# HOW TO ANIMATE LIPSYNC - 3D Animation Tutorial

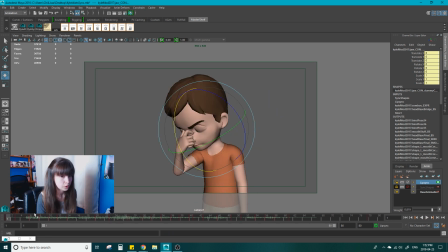12:16 I'm surrounded by idiots.
So the only thing left to do now is to make it fit the dialogue better.
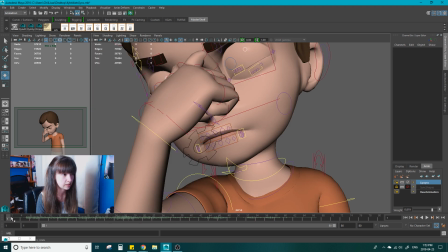12:23 And this is the fun part. It's very quick, very easy. This dialogue, he's obviously annoyed at something, so I like to put a little snarl on that. Always facing the camera though. You don't want to hide it behind him because then it just doesn't read. So because he's currently facing screen left,
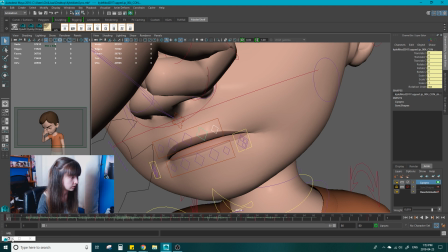12:40 I'm gonna take his screen right upper lip and give that a little bit of a snarl. So that's just gonna be the translate Y in your graph editor.
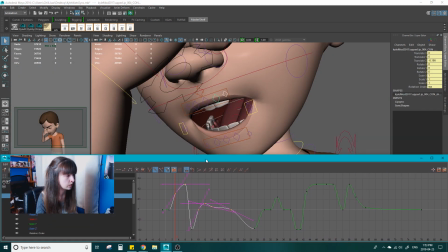12:48 And I'm intentionally not grabbing the ones on the MBP sound, because when your mouth is fully closed, it wouldn't look right to have a snarl in there. Like, that's not physically possible, you can't do that. So I'm gonna leave that pose alone.
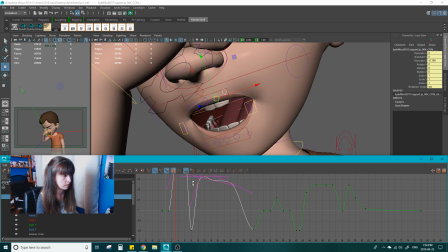13:03 But for the rest, we can just grab it up a little bit.
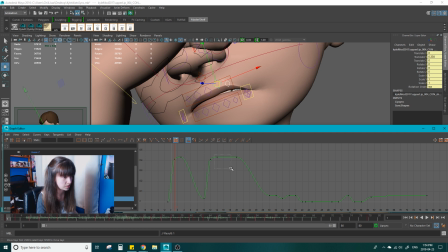13:11 I'm just easing it out so nothing has a dead stop to it. This is where he's flipping his direction.
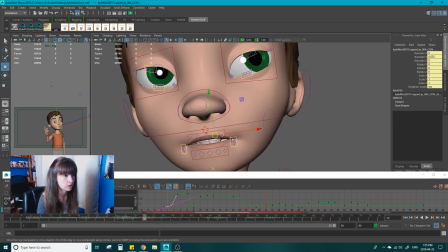13:18 So this is where I'm going to switch to the other side and give him a snarl on his screen left side.
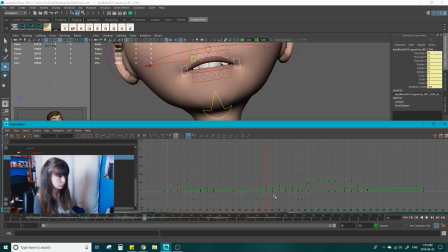13:27 Just grab the translate Ys.
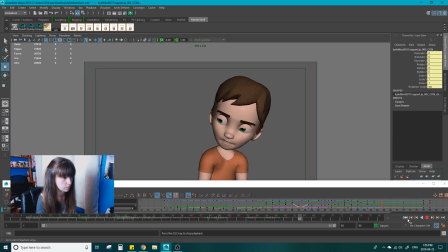13:36 I'm surrounded by idiot. I'm surrounded by idiot.
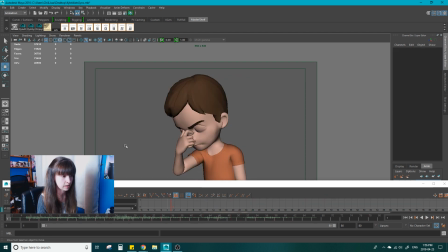13:42 And just like that, we have a finished lip sync. I understand that it can be very intimidating at first. It was for me, because I used to think that I had to pose every lip sync shape every time that I needed it. But once you have the neutral ones on the shelf, it's so easy to change them to what you need them to be.
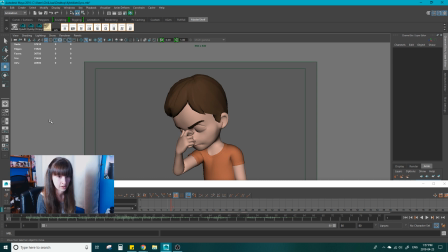14:01 It gets you 80% of the way there. The rest of it is just fun. So I hope this helps lip sync not be so intimidating. Maybe you might enjoy it someday like I do. If there's anything that you didn't understand, feel free to leave a comment below and I'll help you the best that I can.
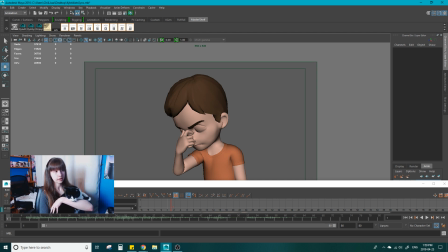14:15 Like and subscribe if you found this helpful at all. And follow me on Twitter. I actually posted the icons for the lip sync buttons on there. So grab those and use them if you want to. And until next time, thanks for watching.